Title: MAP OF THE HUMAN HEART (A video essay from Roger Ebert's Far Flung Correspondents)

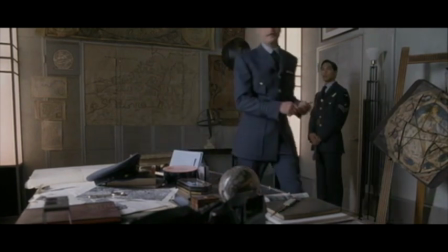260s
These plot developments can all seem soapy on paper, but they never feel melodramatic.
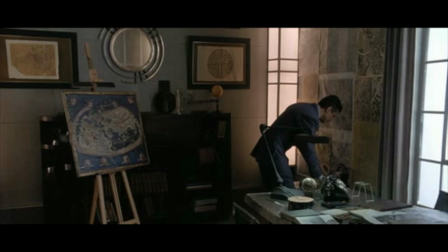266s
The movie is filled with long quiet moments, allowing for its characters to breathe and its audience to reflect.
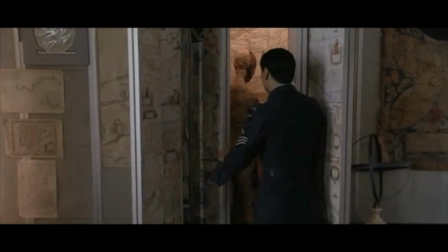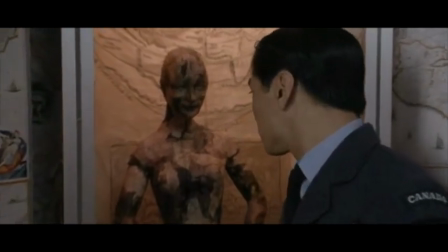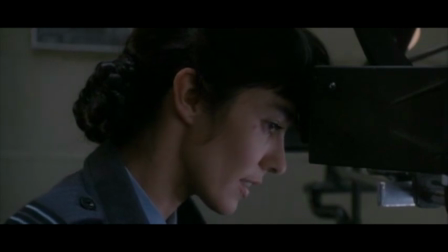287s
The film also gives great effort in delivering dreamlike and sensuous imagery,
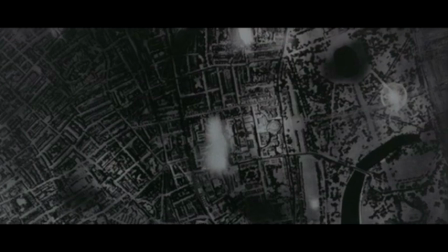292s
which is evident in perhaps two of the most idyllic romantic sequences ever put on film.
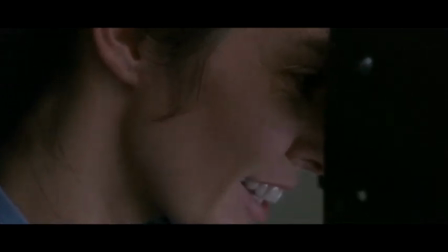298s
No CGI here, the first of which, the
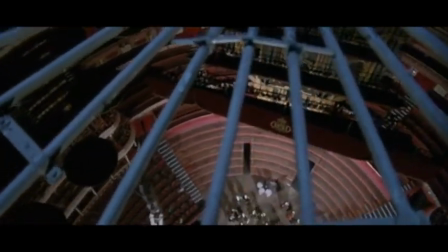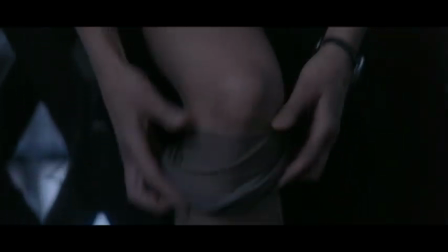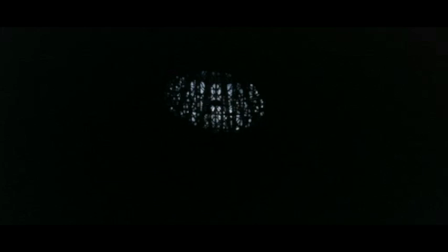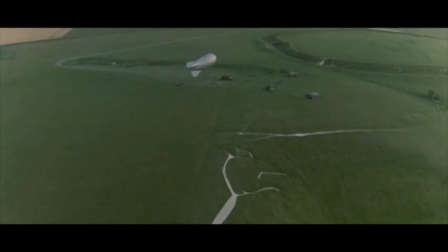323s
second has to be seen to be believed.
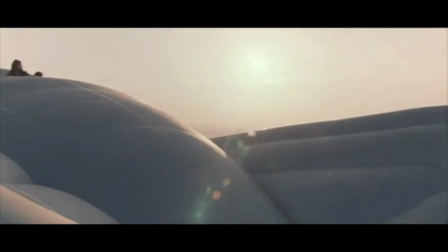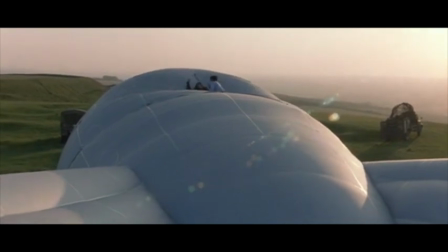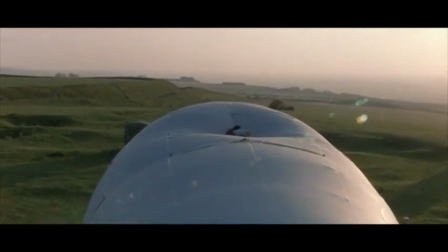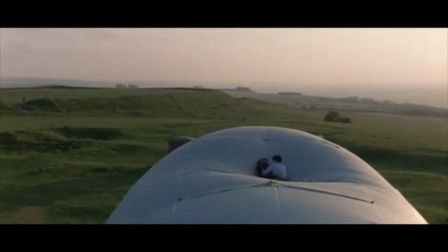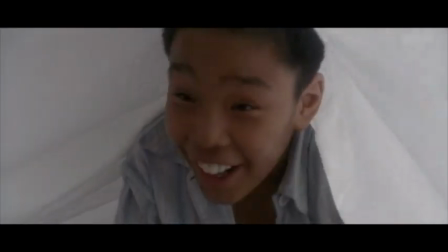351s
But what makes us hope for Avic and Albertine's union are their youthful incarnations in Robert Jomi and Annie Gallipan.
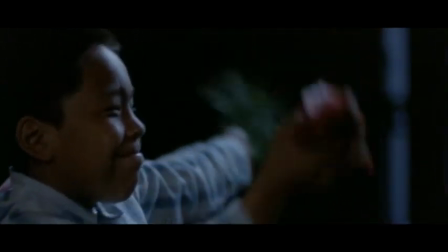359s
With their authentic indigenous backgrounds, wide smiles, and unforced innocence, they make empathy effortless.
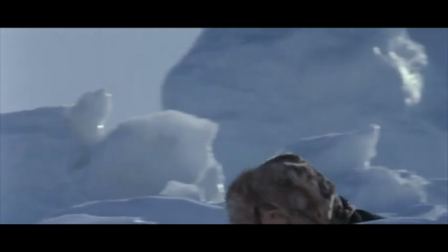372s
These two star-crossed partners aren't the only noticeable pair. The movie is sprinkled with parallels and dualities,
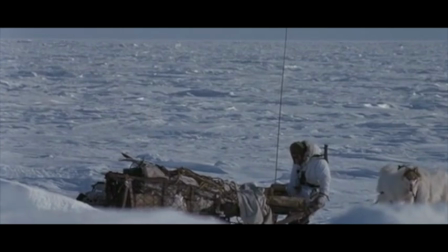380s
enhancing the story's poignancy. from a song unheard through the years, to
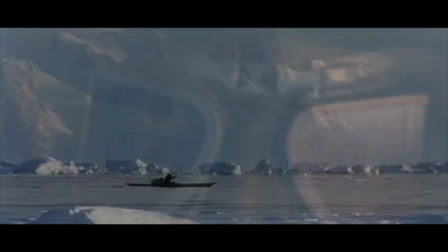391s
contrasting vistas of ice and hellish fire.
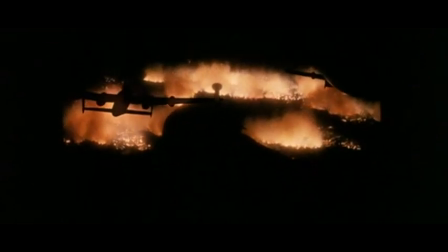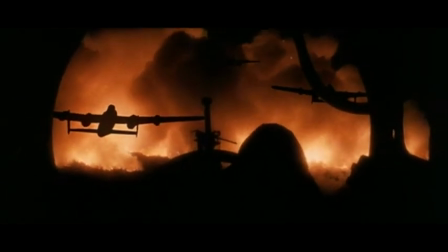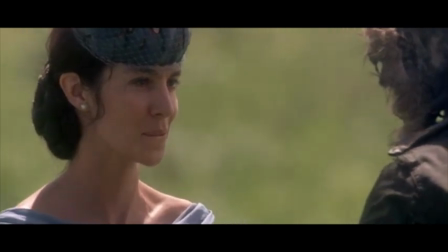412s
This all culminates in a conclusion full of the real and the imagined,
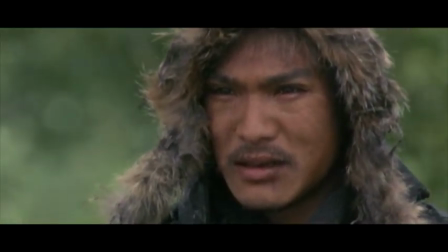416s
as we witness the closing of an epic life and love story directed with soaring feeling and ambition.
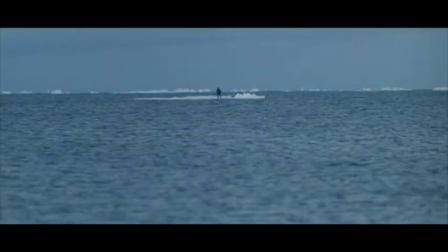424s
Do Avic and Albertine reunite in the end? Whatever you believe, remember the hymn.